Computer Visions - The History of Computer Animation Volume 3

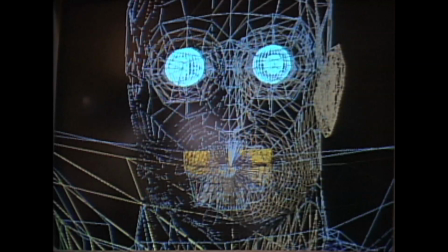That mug looks familiar. It should, it's your architecture.
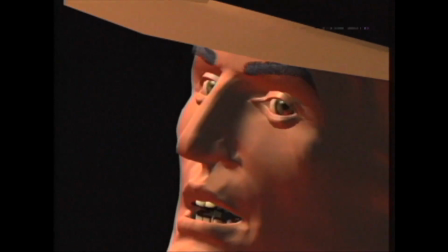Unlike other computer characters, you were built entirely inside the computer using curved splines.
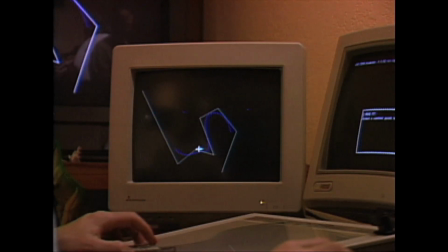A spline is created by bending a line anchored with control points.
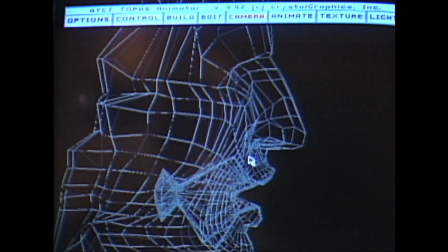It takes quite a few control points to generate the complex shape of a human face.
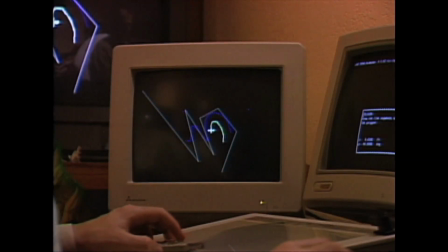You began as a cross-section of 50 control points.
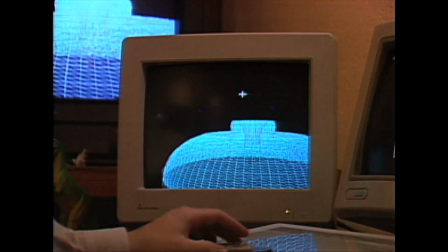These were then rotated about an axis, creating a surface with 2,400 control points.
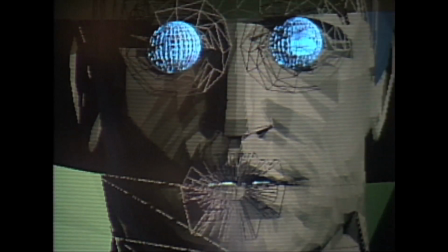The hole in the center became your mouth, and the surrounding areas your chin, cheeks, and forehead. What about my teeth and eyes?
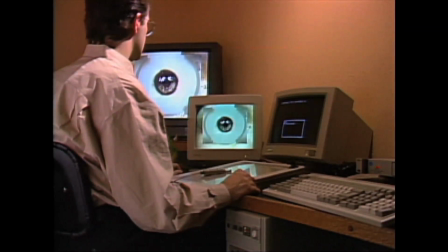They were first sculpted and then texture mapped by taking a flat 2D picture and wrapping it onto the surface of a complex 3D computer object.
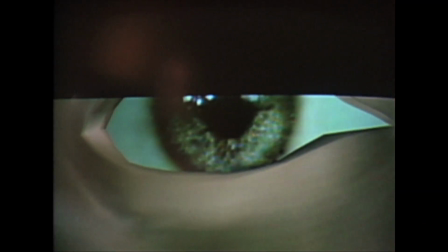This gives your eyes and teeth a more realistic look. Quite cute, actually.
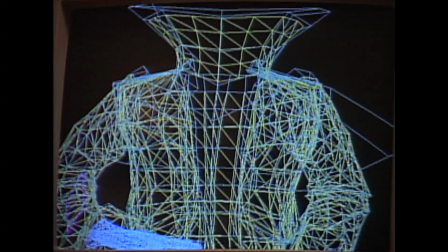Thank you. How about my body? Also built with splines.
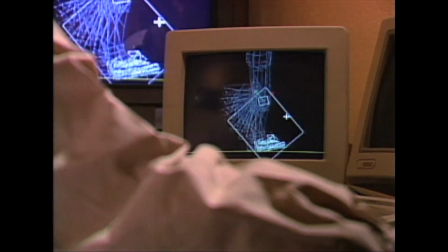Animating you is a matter of moving the control points to create different poses, called keyframes.
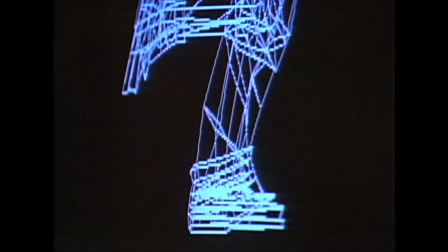The computer then automatically draws the images between the keyframes. After the artist sets colors and lighting, the final step is rendering.
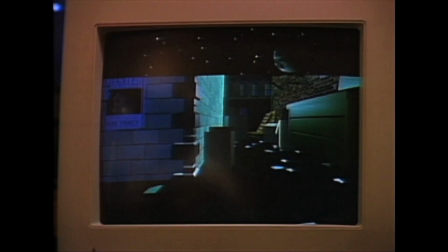Rendering is when the computer completely draws all the details into each finished frame.
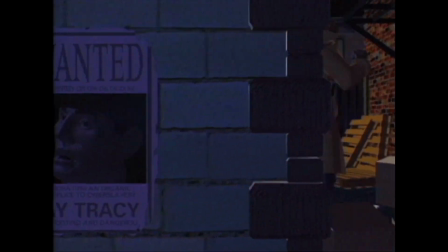Then the series of frames is recorded onto film or videotape, one at a time.
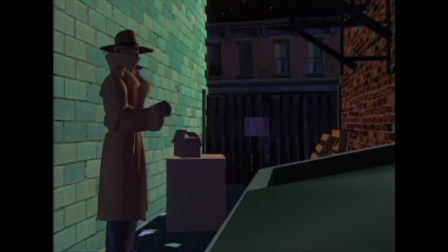Psst. Hey you, come over here.
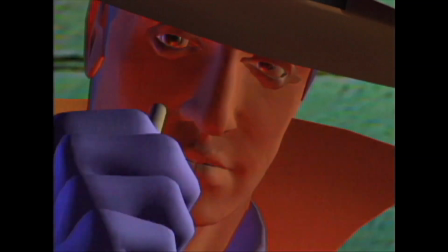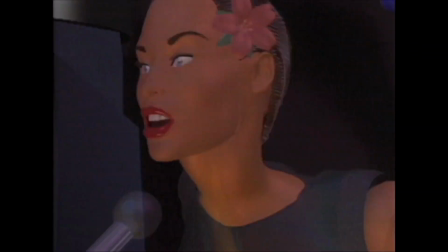Check this out. You have the power to make me feel.
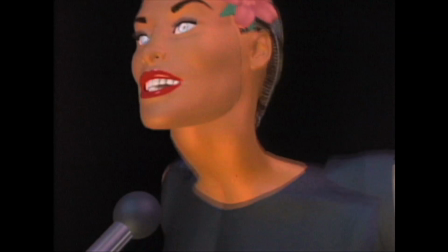Your microchips can make it real.
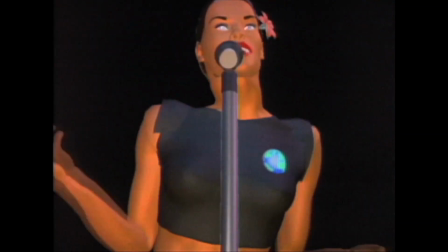Electric feelings burn so much. A simulated sense of touch.
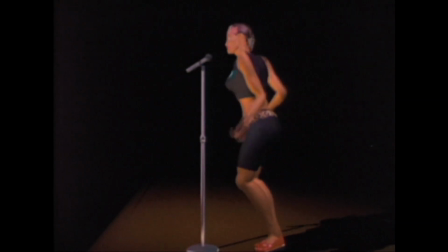Another way to recreate human motion was used for this synthetic singer Dozo.
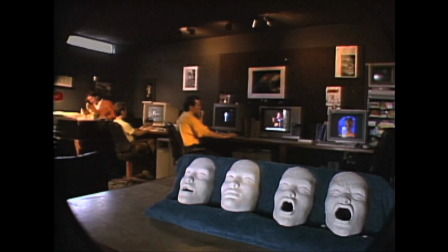She was first built as a series of clay sculptures with different mouth positions and a clay body, which were then all digitized into the computer.
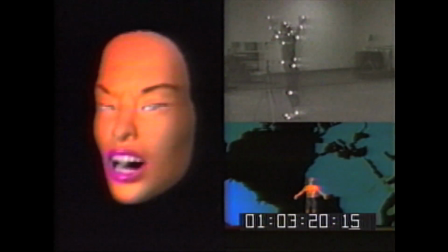Then a human figure was filmed and used as a reference for her motion.
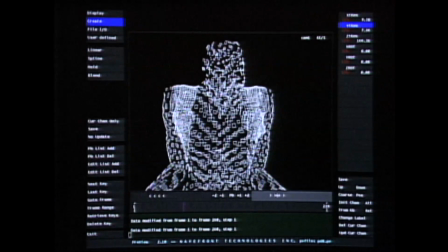Dozo's movements were calculated, tested interactively, and then adjusted.
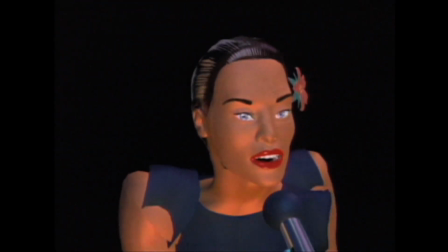Don't touch me with your love.
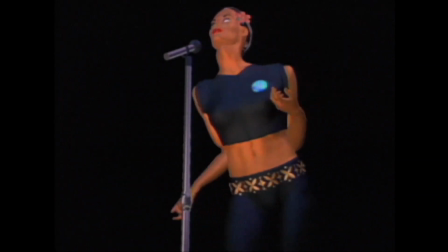Because the human body and face are so complex, replicating human motion is difficult to achieve.
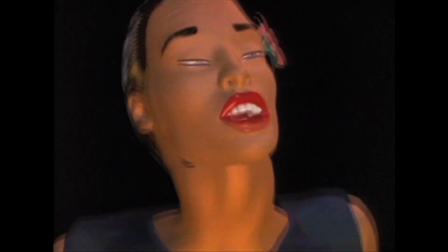Computer animators are constantly working to improve the techniques they use to synchronize speech,
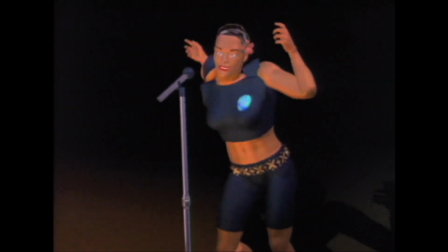simulate body movement, and reproduce accurate facial expressions.
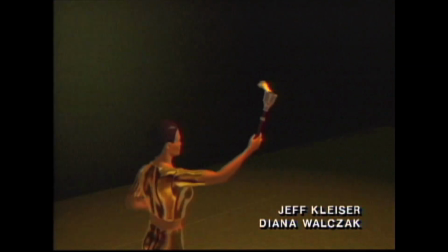Dozo now has a new role
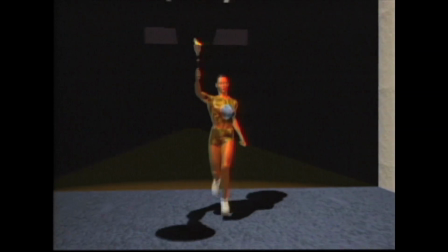as torchbearer for the 1994 Olympics in Atlanta, Georgia.
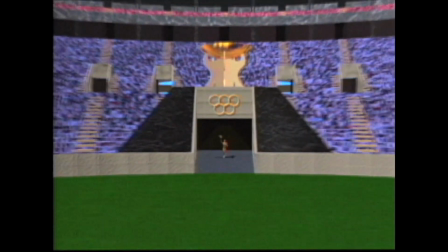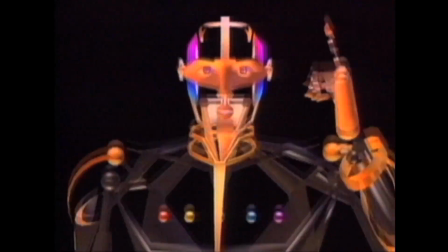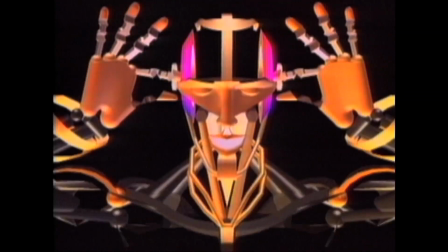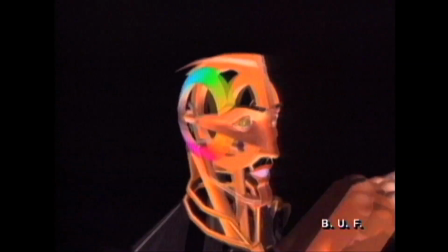Crypto is a three-dimensional computer actor made for French pay television.
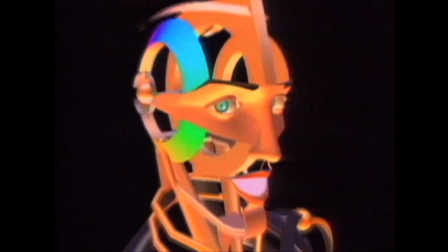Crypto's animators have abstracted the human form to create a robotic,
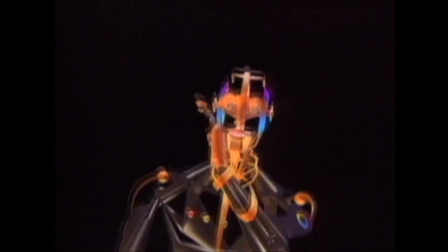human-like character by isolating realistic-looking mouth, eye, and hand gestures.
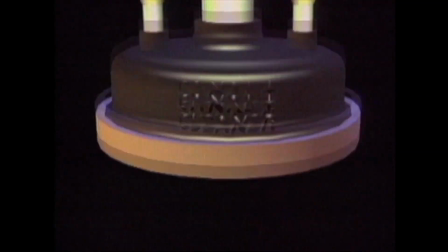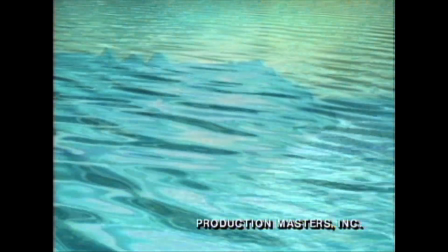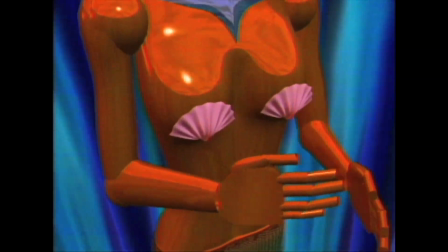This computer-generated mermaid named Lorelei is another example of an abstracted, human-like form.